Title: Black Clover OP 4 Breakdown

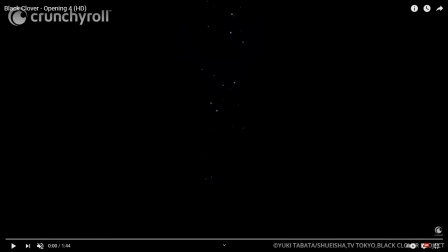[0:00]
Hey guys, how's it going? It's the Anime Over Analyst here, and today I want to go over Black Clover's opening 4. This is part of my Black Clover opening analysis series, and so I thought, hey, why not doing this? I'm actually streaming this live on
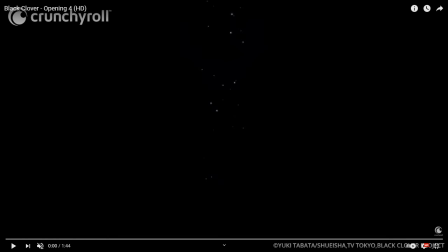[0:20]
YouTube, so if anything weird happens on screen, that's probably it. However, I doubt it. I doubt anything weird's going to happen. Anyways, enough of me rambling. Let's just start into this video. So, we've started off with a whole bunch of water graphics.
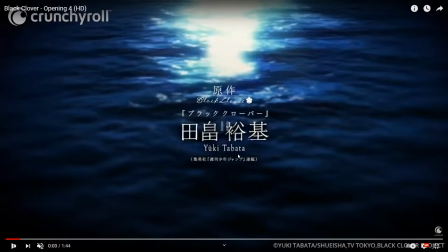[0:39]
This arc takes place under the water, so we get this kind of cool, like, camera over the waves type look.
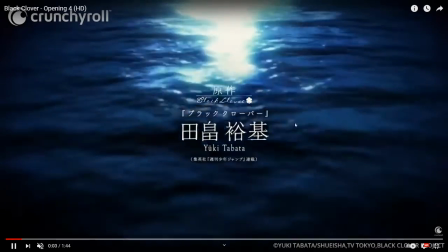[0:46]
It kind of reminds me a little bit of, like, Kingdom Hearts, how Kingdom Hearts do their intro. So we got this.
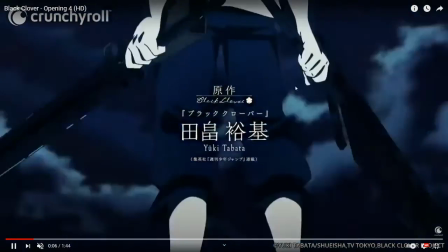[0:52]
We got the light up top, which is kind of reflected in the moon. We have Asta.
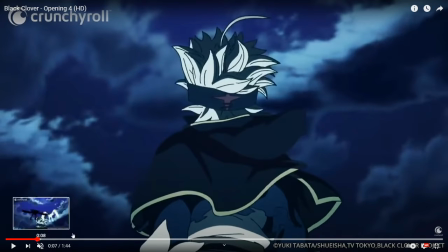[0:58]
He's actually looking at towards the moon. And moon controls tide. Which actually, maybe he's looking away because uh, either that or the light that's on him is the moon's reflection upon the water, which is actually possible.
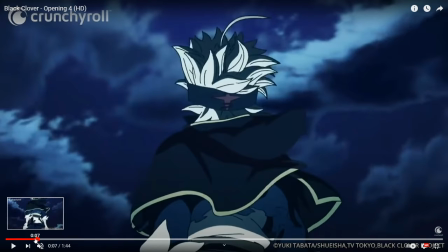[1:15]
So he could be looking up at the moon, kind of maybe in reference to Noelle, how he kind of looks up to Noelle.
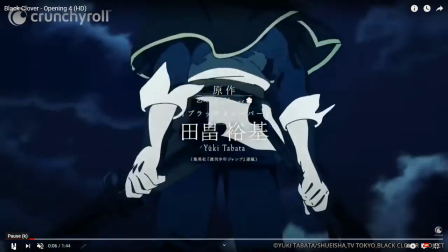[1:23]
He supports her a lot in this arc. So yeah, he's holding both of his swords and he's looking up.
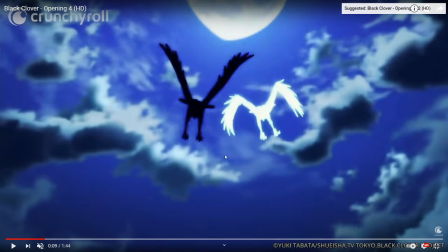[1:30]
We get these two birds. We've got what looks like Yuno's bird on the right, along with Asa's on the left. There's really no other significance besides just that's to represent Asa and Yuno,
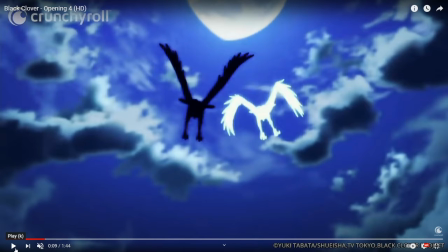[1:46]
kind of in their always form. Asa's always on the left and Yuno is always on the right. I've noticed that a lot in these openings.
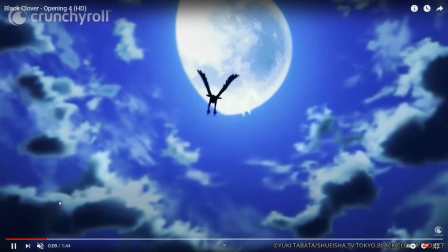[1:53]
And yep, there's the moon right up there. So they're flying towards the moon.
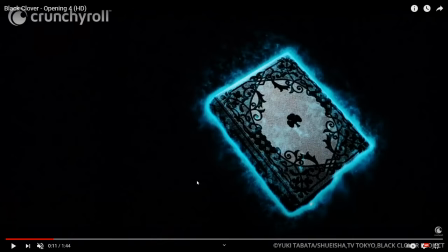[2:00]
Next, we're gonna get shots of the grimoires. So I think this is gonna be like Lux.
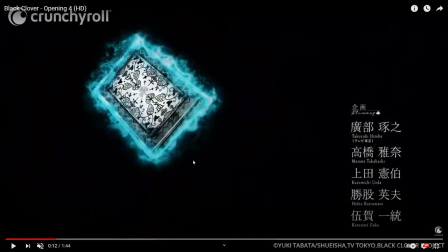[2:06]
We've got gonna yeah.
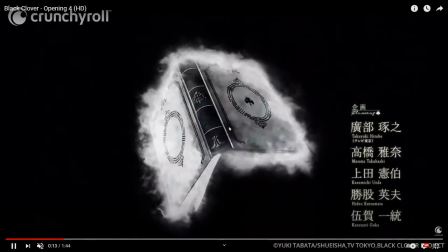[2:11]
So we got all the grimoires of the Black Bulls, ending with Astas.
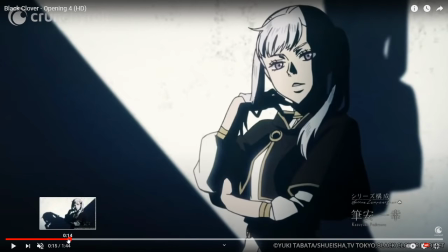[2:18]
So I I could go over it,
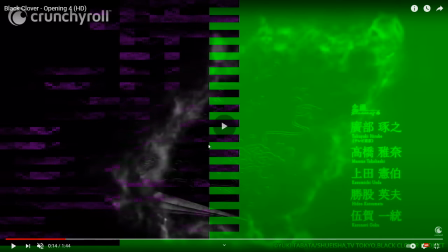[2:22]
but they show the grimoires so many times, and I've got the green screen of death.
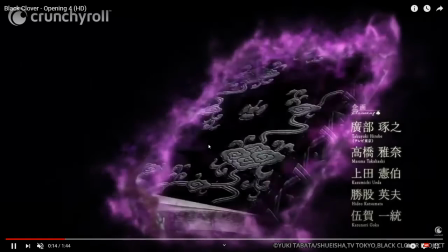[2:27]
Okay, so I could go over the grimoires, however they go over many times
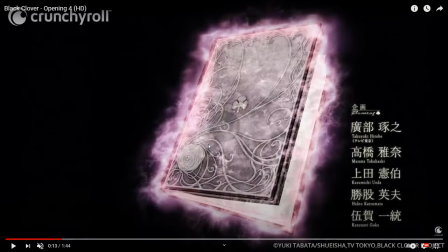[2:33]
throughout the show, and I don't quite feel like being fact checked right now.
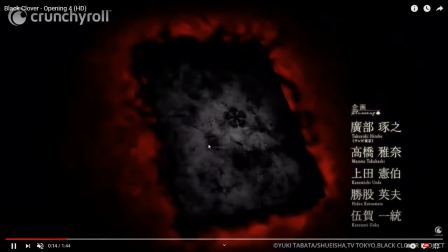[2:39]
So where they show the grimoires, and then we've got
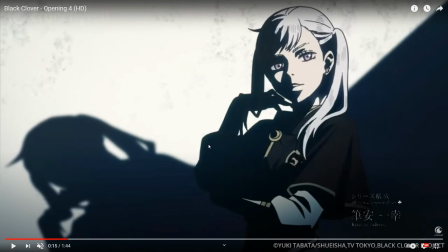[2:44]
this really cool light pattern that starts in this OP. It doesn't look like much, however, they keep this pattern in several of the next OPs. So just keep it in mind because this scene here will be referenced.
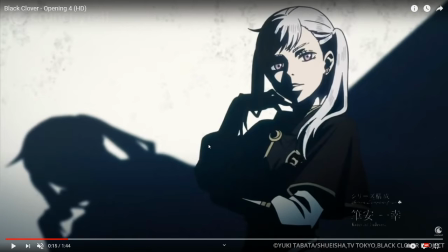[3:02]
We've got Noelle just kind of looking into the light with her shadow.
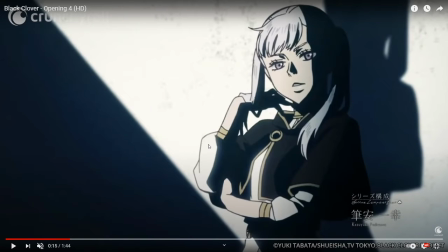[3:06]
The light switches angles so that it's peering down from up to down.
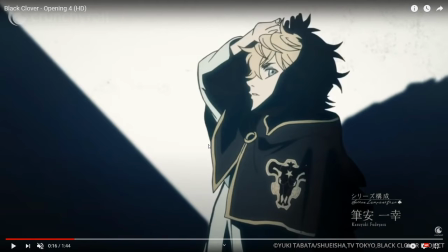[3:12]
Same thing with Magna. We got Luck. They're just introducing all the Black Bulls. So we got Gauche.
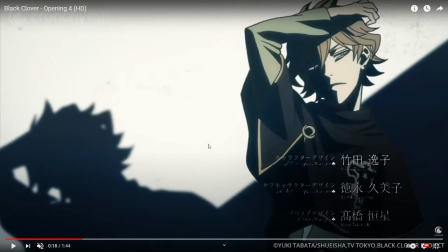[3:18]
We got Charmy. Charmy's kind of cool because her eyes turn white for a hot second there.
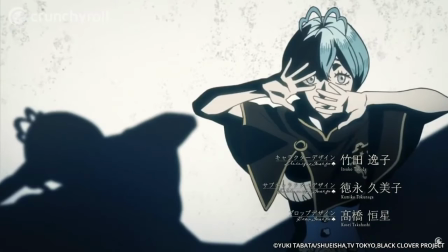[3:26]
Yeah, that's super cool. We've got Finrals, we've got Vanessa, we've got Gray in her actual form, her true form.
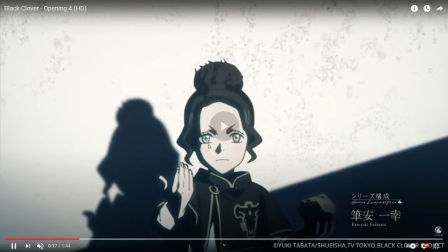[3:35]
Beforehand she was the big burly person. So that's really cool.
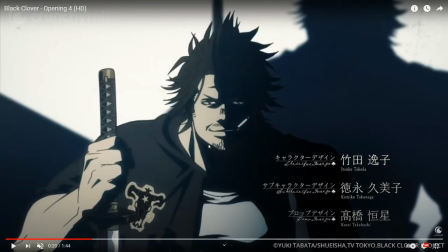[3:42]
And we've got Yami, and these are just really cool shots. Just coming from the angles, just straight light. I love that so much.
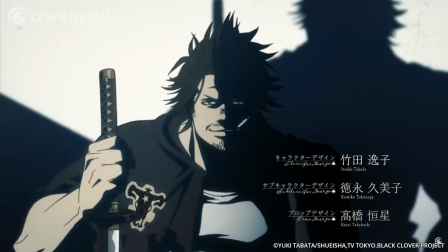[3:55]
Uh, there's really no meaning to it. And we got Asta.